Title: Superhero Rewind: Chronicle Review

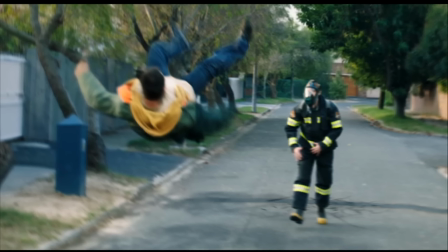(16:33)
I also think it's odd that Andrew seems to try to help his mother in the most time-consuming and conspicuous way possible just to create some spectacle and showcase how far gone Andrew is before the big showdown at the end.
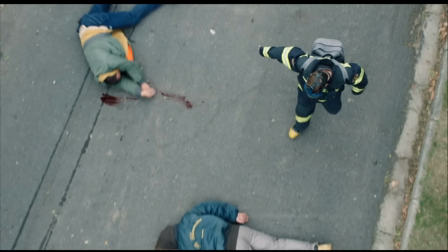(16:45)
And all that's really effective, especially the way he unceremoniously drags the body of the bullies, probably gangbangers to get their wallets blood staining the asphalt behind them but why not just take
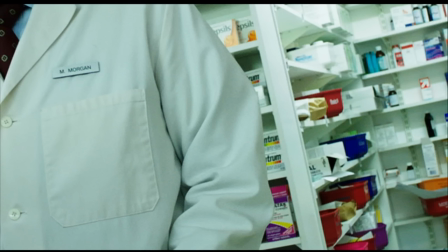(16:58)
the medicine right from the source maybe andrew would need a pharmacist to measure the amounts correctly and he can't just float out whatever he needs but i think he'd be desperate enough to try something before resorting to petty theft it is important that
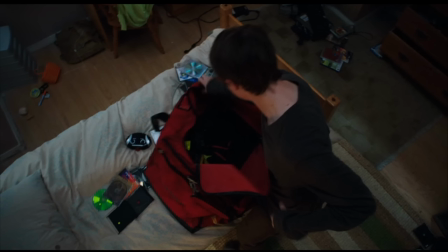(17:12)
he feels powerless to save his mother as he's trying to convince himself he's the natural top of the food chain which is totally ridiculous, of course, since what happened to him wasn't natural in the first place, but I didn't buy his first move would be to steal money.
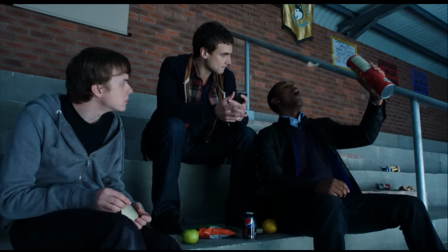(17:26)
I could make a number of parallels between these three friends and other superheroes. When I first saw this, I was immediately reminded of the Powerpuff Girls movie.
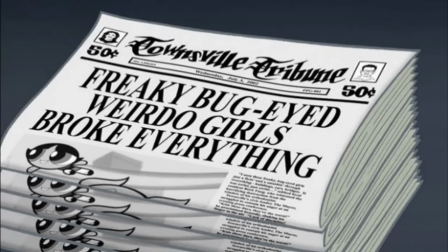(17:33)
We've got three irresponsible kids with powers goofing off and wreaking havoc, and when things go too far, they stop using their powers in public.
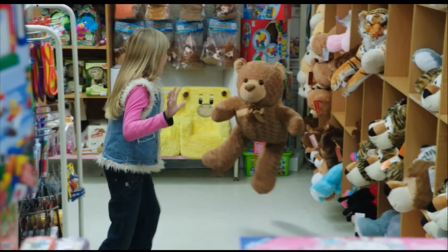(17:41)
And the scenes where they're pranking people are genuinely funny. I especially like the teddy bear,
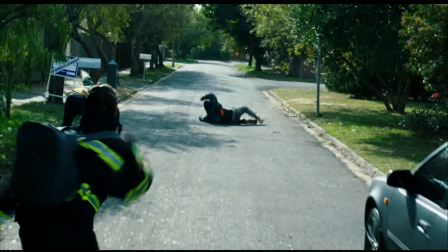(17:47)
which I laughed out loud at and then was horrified by because it's clearly foreshadowing Andrew's rampage and each of these guys are
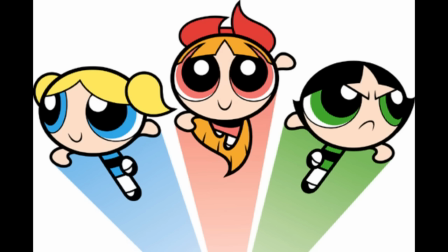(17:54)
kind of analogous to the Powerpuff Girls archetypes Matt is Blossom
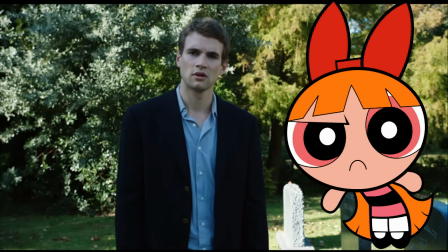(17:58)
the responsible leader who comes up with rules and etiquette and gets uptight whenever Buttercup
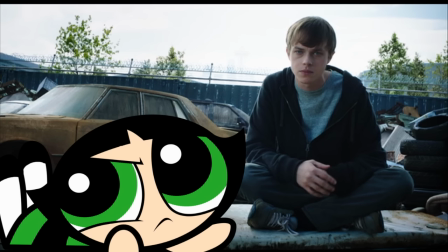(18:03)
gets too extreme Andrew of course is Buttercup the edgy loner and if any of them ever went dark it would be Buttercup she's dated a gangster and made a deal with the devil and Stevie is sort of Bubbles,
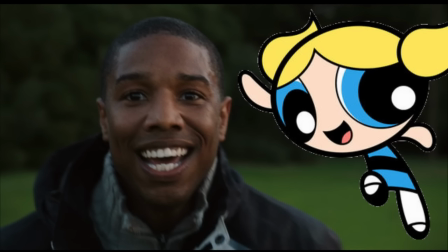(18:17)
totally optimistic and happy-go-lucky, though that's where this kind of breaks down. Steve's maybe a little quicker to dive into trouble than Bubbles, and Blossom's more the politician type.
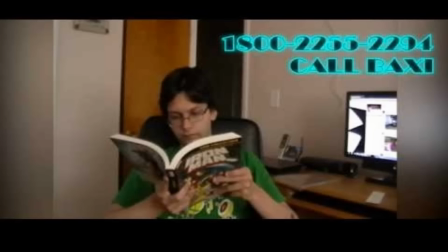(18:27)
But I digress. I haven't talked much about Steve yet. No, not that Steve.
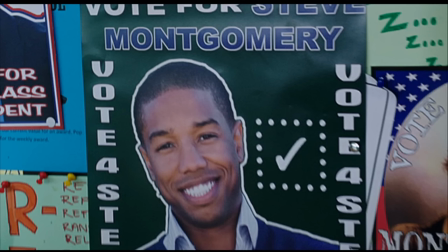(18:33)
He's a little like Tony Stark, overconfident and totally in love with himself. He has delusions of grandeur, and he's maybe a bit of a womanizer.
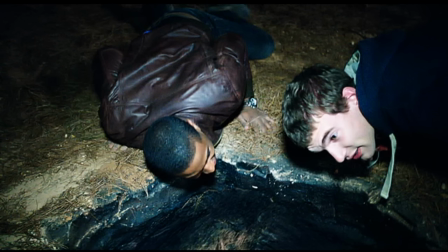(18:40)
He seems to overcompensate for his own insecurities, rushing into danger to distract himself from his real fears.
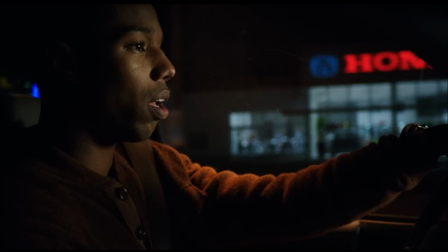(18:46)
Chief among them, loneliness. He can't imagine why someone like Andrew would be by himself at a party. Curiously, we never learn anything about Steve or Matt's home life, and both have secrets we never know about,
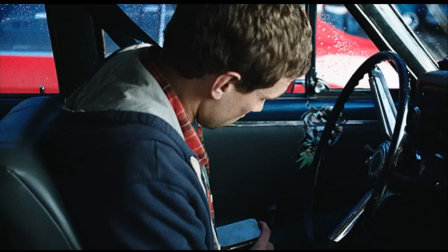(18:58)
like what exactly Matt does when he skips class, or just how heavy into drugs Steve is.
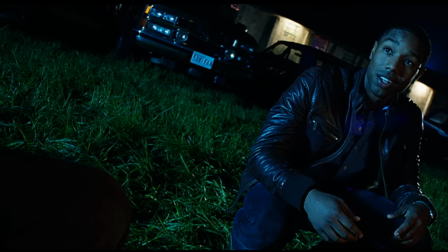(19:03)
But I imagine Steve might be using his charm and outgoingness as a defense mechanism to cope with difficulties at home.
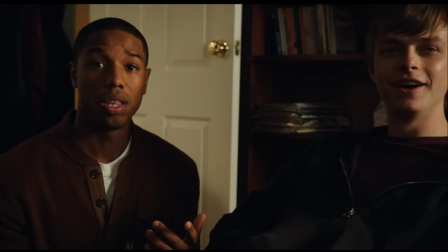(19:10)
This movie does an excellent job of subtly creating dimension for characters out of what we don't know. Even though there's a lot about Steve I'm never shown, he's not the can-do-no-wrong leader.
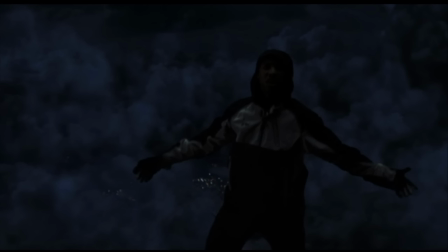(19:20)
When he flies to Andrew to, ironically, find out why he's throwing himself into danger unnecessarily, he insists that he cares about Andrew, and that he has no one else to talk to. One of the most popular kids in school only opens up to the least popular,
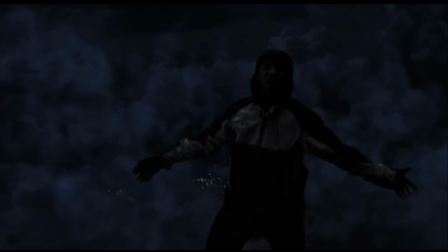(19:35)
which suggests they have more in common than we realize, and just have opposite but equally problematic ways of dealing with it.
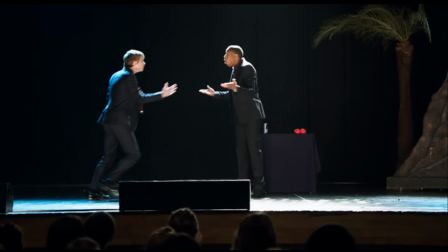(19:42)
Steve has something to do with Andrew's downfall too, though not nearly as much as Matt does.
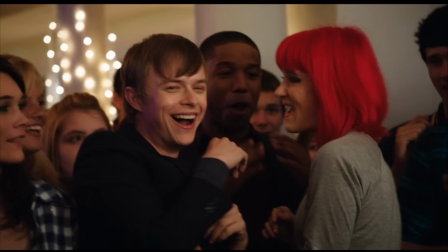(19:46)
He pushes Andrew into the limelight too fast, not realizing how fragile his ego is and how close to a breaking point he's already at.
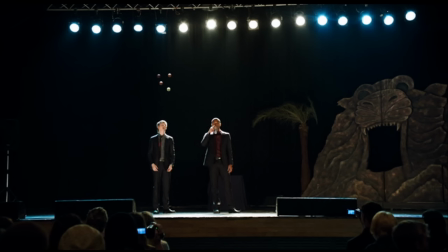(19:54)
His intentions are good. He recognizes Andrew's potential, both as a showman and as a social animal, and the movie sells both well to the audience, so we're rooting for Steve and Andrew to succeed even if the writing is on the wall.
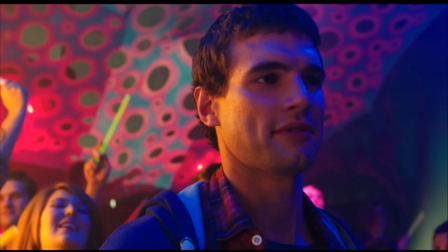(20:07)
Andrew has a number of legitimately clever or funny one-liners and comebacks, like when Matt crashes and burns with Casey using a Jung quote to look too good for parties, and Andrew says,
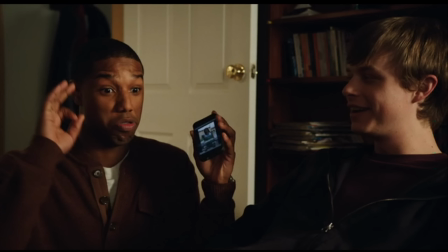(20:17)
what did Jung say about glow sticks? If Andrew just stopped worrying about validation and trusted people a little, he could get along just fine.
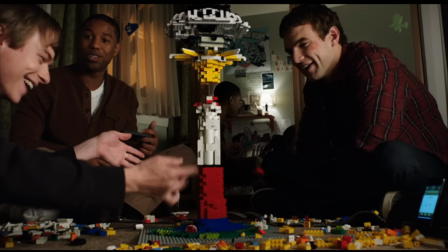(20:25)
And I really like that Andrew has a natural talent for finesse with his telekinesis, because A,
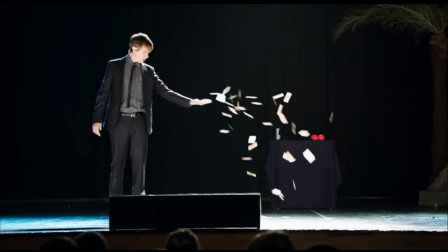(20:31)
he's not special just because he has powers, B, he actually earns his success even if he's lying about what exactly he's doing,
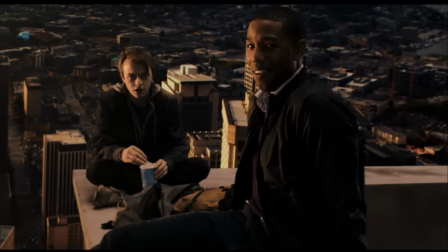(20:38)
and C, he's made more tragic because he's given the keys to unlock a skill that finally proves he's not worthless and then completely throws it away.
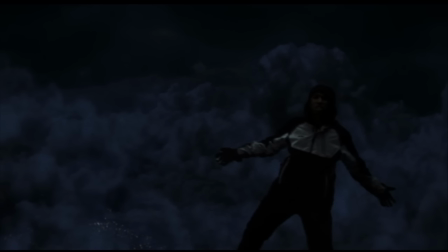(20:47)
The difference between Andrew and Steve is ultimately the same as with Matt. Although Steve isn't going into politics or using his powers out of a sense of altruism, he does have a sense of empathy. And the pathos here is most of it is concentrated on Andrew. Their friendship started from a selfish place on Steve's part.
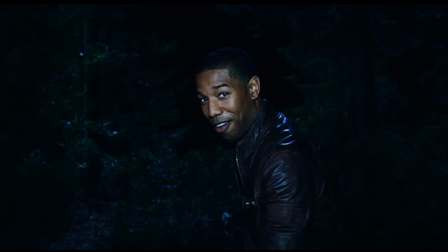(21:04)
He only wanted Andrew for his camera, but it became something genuine. I like Andrew's speech at Steve's grave.
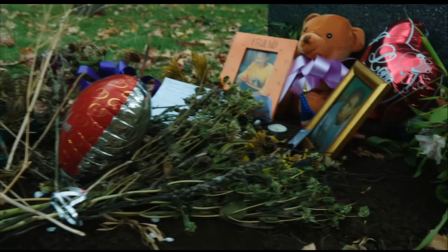(21:11)
He didn't mean to kill him, and he seems to be realizing how little control he has over his emotions. We see that last shred of humanity, which he ignores once he goes on a rampage for his mother.
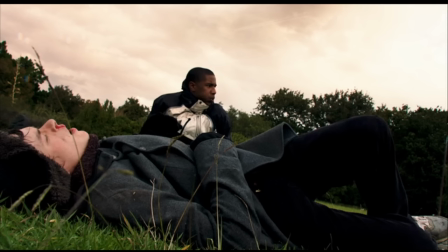(21:21)
I also like that Steve starts as a potential symbol of hope for Andrew.
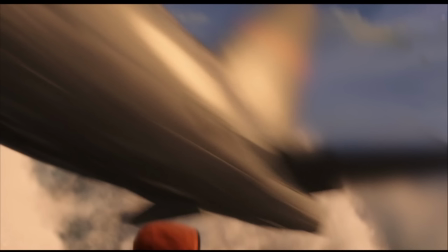(21:25)
After all, he saves Steve's life after that thrilling moment when the plane knocks them out of the sky, only to strike him with lightning again in the sky later on.
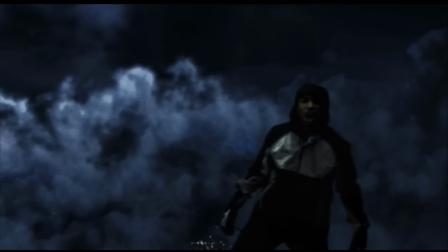(21:34)
That should have started him on a hero's path, but he let his father's influence and his discouragement get in the way.
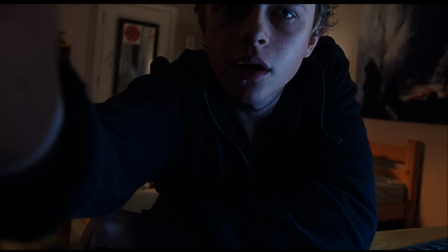(21:40)
I know a lot of viewers don't care for the choice to present this as a found footage film. It comes off as novel and forced to some people. It's the most problematic aspect of the movie, to be sure, and I don't think it was the only way to go necessarily.
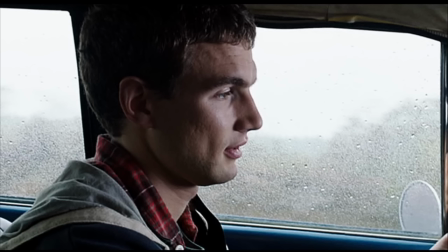(21:53)
But I'm impressed that it really does serve a purpose, as Andrew says early on, and it's hilarious to me that Landis and or Trank might have anticipated that criticism and felt the need to tell us through Andrew's dialogue to pay attention to how the camera and POV were utilized in the story to assure us that it's not a pointless gimmick.
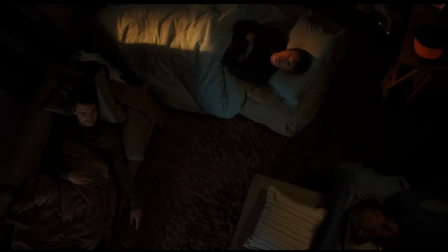(22:11)
The fact that Andrew is filming everything and some of the ways in which he positions and moves the camera give us insight into his view of the world.
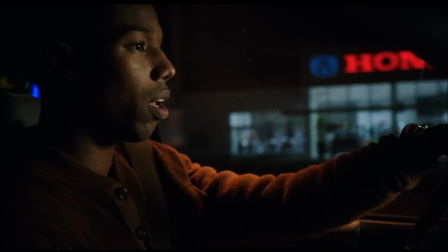(22:19)
The most pivotal exchange about it is when Steve asks him if he thinks it puts a barrier between him and the world, an idea that makes Steve uncomfortable because the wall he puts up is his public face. And Andrew says, maybe I want a barrier.
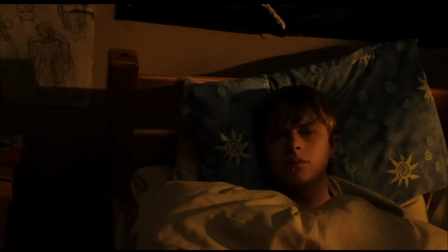(22:33)
Again, he doesn't trust people, and he's starting to see himself, or at least is trying to see himself, as above them. So he studies people like subjects in the wild, some of them dangerous predators.
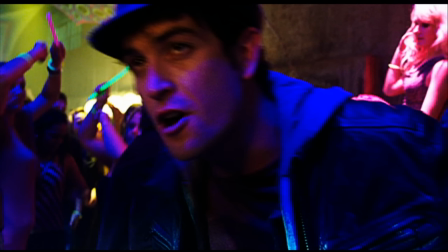(22:44)
He's attacked by some of them, like a nature biographer getting too close to big cats. But he risks it because that's still easier than living among them and being them.
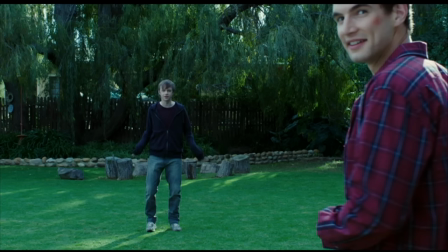(22:54)
When he does start spending time with human beings, they happen to have the same powers he does. Even though he's better at telekinesis than they are, he can look at himself as a member of an elite fraternity of super beings.
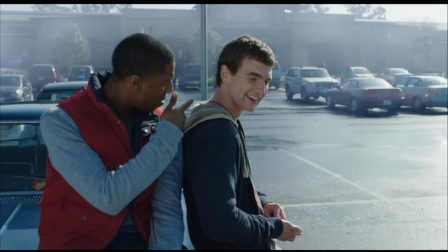(23:06)
Matt and Steve think they're helping Andrew to assimilate more into their world, but he still stands apart.
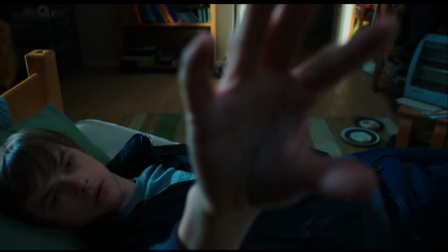(23:12)
Andrew sees himself as the center of his universe, and he creates a movie world for himself where he can look at the world through his own lens.
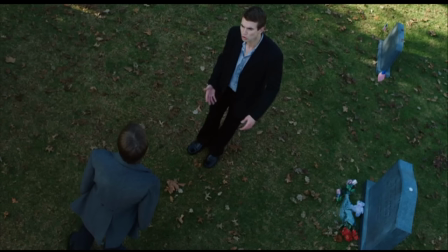(23:19)
The better he gets at his powers, the more overhead shots he uses. He wants to feel above the world.
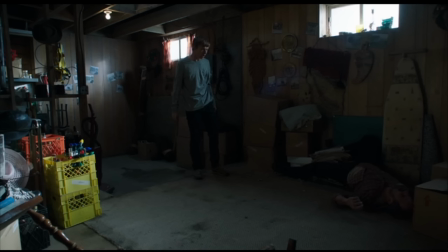(23:24)
When he's at his most insecure and angry after dealing with his father, who represents everything he despises about humanity,
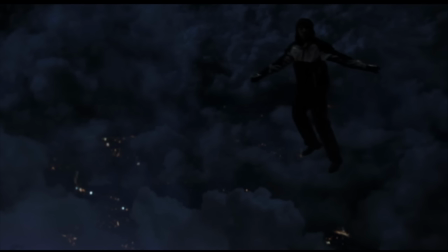(23:31)
he takes to the sky above the world and becomes Zeus, hurling lightning bolts at anyone who dares enter his domain.
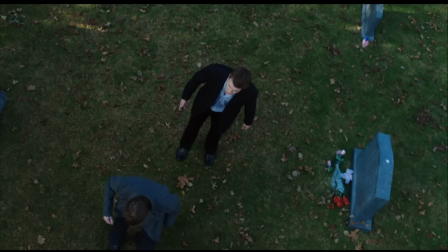(23:40)
At first, I thought the movie was contriving reasons to use traditional camera moves. At Steve's funeral, Andrew creates a crane shot, and in the hospital room,
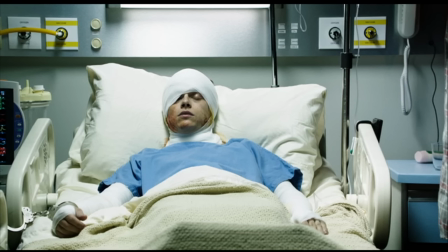(23:48)
he slowly moves the camera toward his bed when Richard isn't sure if he's awake, and creates a push-in.
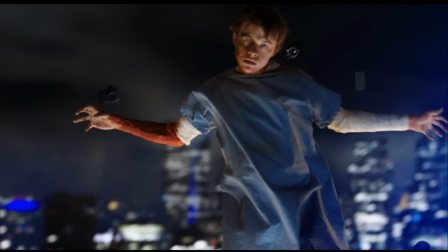(23:54)
He uses everyone's phones when he's tearing apart the metro area to create a more traditional
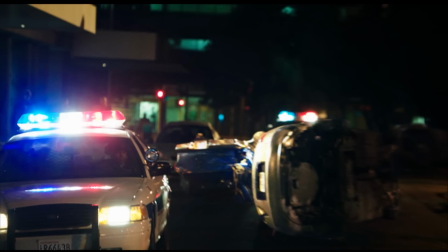(23:59)
multi-shot action scene and to make it look more like a third-act climax in a superhero movie.
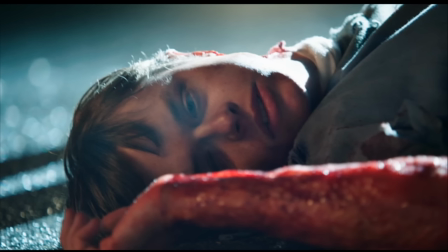(24:04)
And while those are likely calculated cinematography choices, I think the narrative gets away with it because Andrew is living in his own movie, in a world in both his head and camera where nothing beyond himself matters.
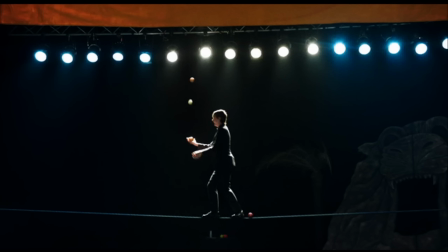(24:16)
I also like that as soon as he's impressed the student body at the talent show with his supposed magic act and he starts to let his guard down at the party,
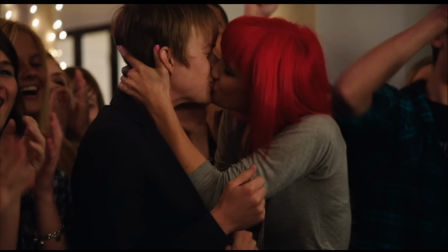(24:24)
Andrew stops using the camera and becomes part of the world around him.